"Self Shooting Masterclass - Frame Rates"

In this video, we're going to talk about frame rates and how different frame rates can affect the look or style of your films. As a super quick introduction, frame rate or frame frequency is the rate at which your camera captures the individual images that make up 1 second of film.
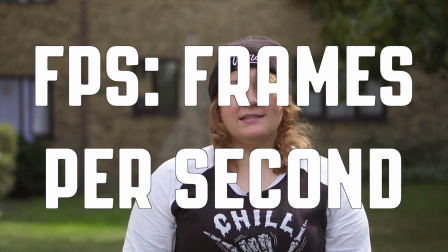18s
This is usually expressed as FPS. As a general rule of thumb, you won't deviate from those frame rates unless you want to achieve a particular style or look that deviates from the reality that you see around you. For example, shooting a very high frame rate to capture objects at speed, which can then be slowed down, creating slow motion video. Everything that you've seen so far has been shot at 25 frames per second and edited in a 25 FPS timeline. Now I'm going to show you how changing your frame rate can give you different looks, starting with 50 FPS.
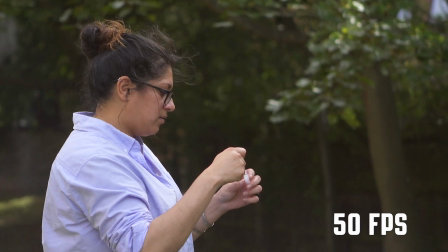50s
Most DSLRs are able to shoot at 50 or 60 frames per second, effectively giving you twice the amount of frames per second that you need for real time.
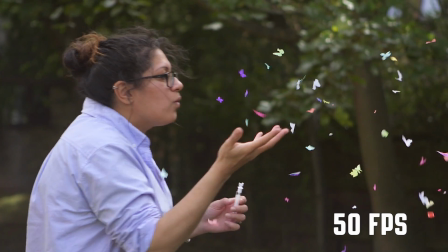59s
This means that we can slow the footage down by 50%, creating a smooth, half-speed image.
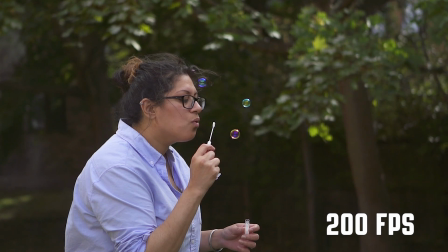65s
Now, if we try the same thing at 200 frames per second using a Sony FS5, we can really see the slow-mo effect.
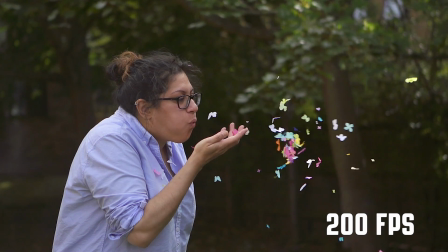73s
We're recording 8 times more frames than we need for real time,
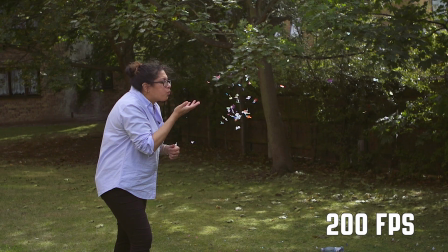76s
which means we can play this footage at 12.5% speed to really stretch out time.
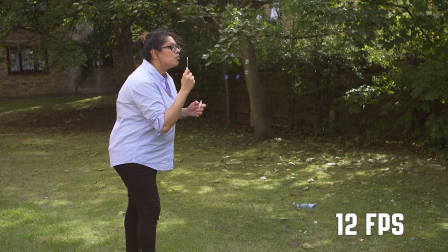82s
Lastly, here's an example of a low frame rate. This footage was shot at 12 frames per second using the Sony FS5 quick and slow menu function.
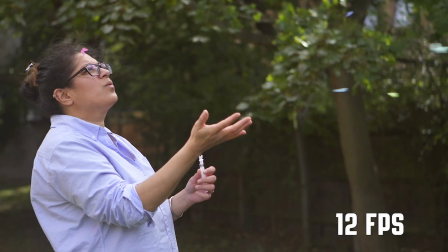91s
Here we're capturing fewer frames than we need for real time, which gives the images a stop motion,
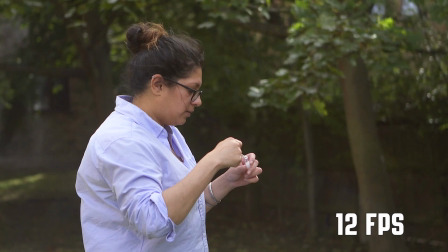97s
dropped frame effect when played half speed in a standard 25 FPS timeline.
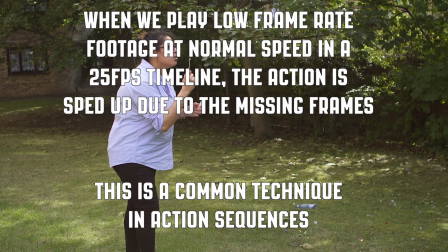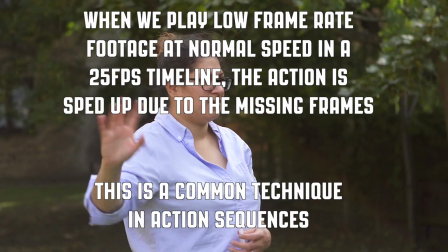Now, one thing I haven't talked about is how to adjust your shutter speed when you're changing frame rates. As a simple guide, your shutter speed should always be twice your frame rate. So for a film of 25 FPS, your shutter speed should be 50. This creates just the right amount of motion blur to match what our eyes see around us. But for more creative examples of shutter speed, check out the next video in this series. Thanks for watching.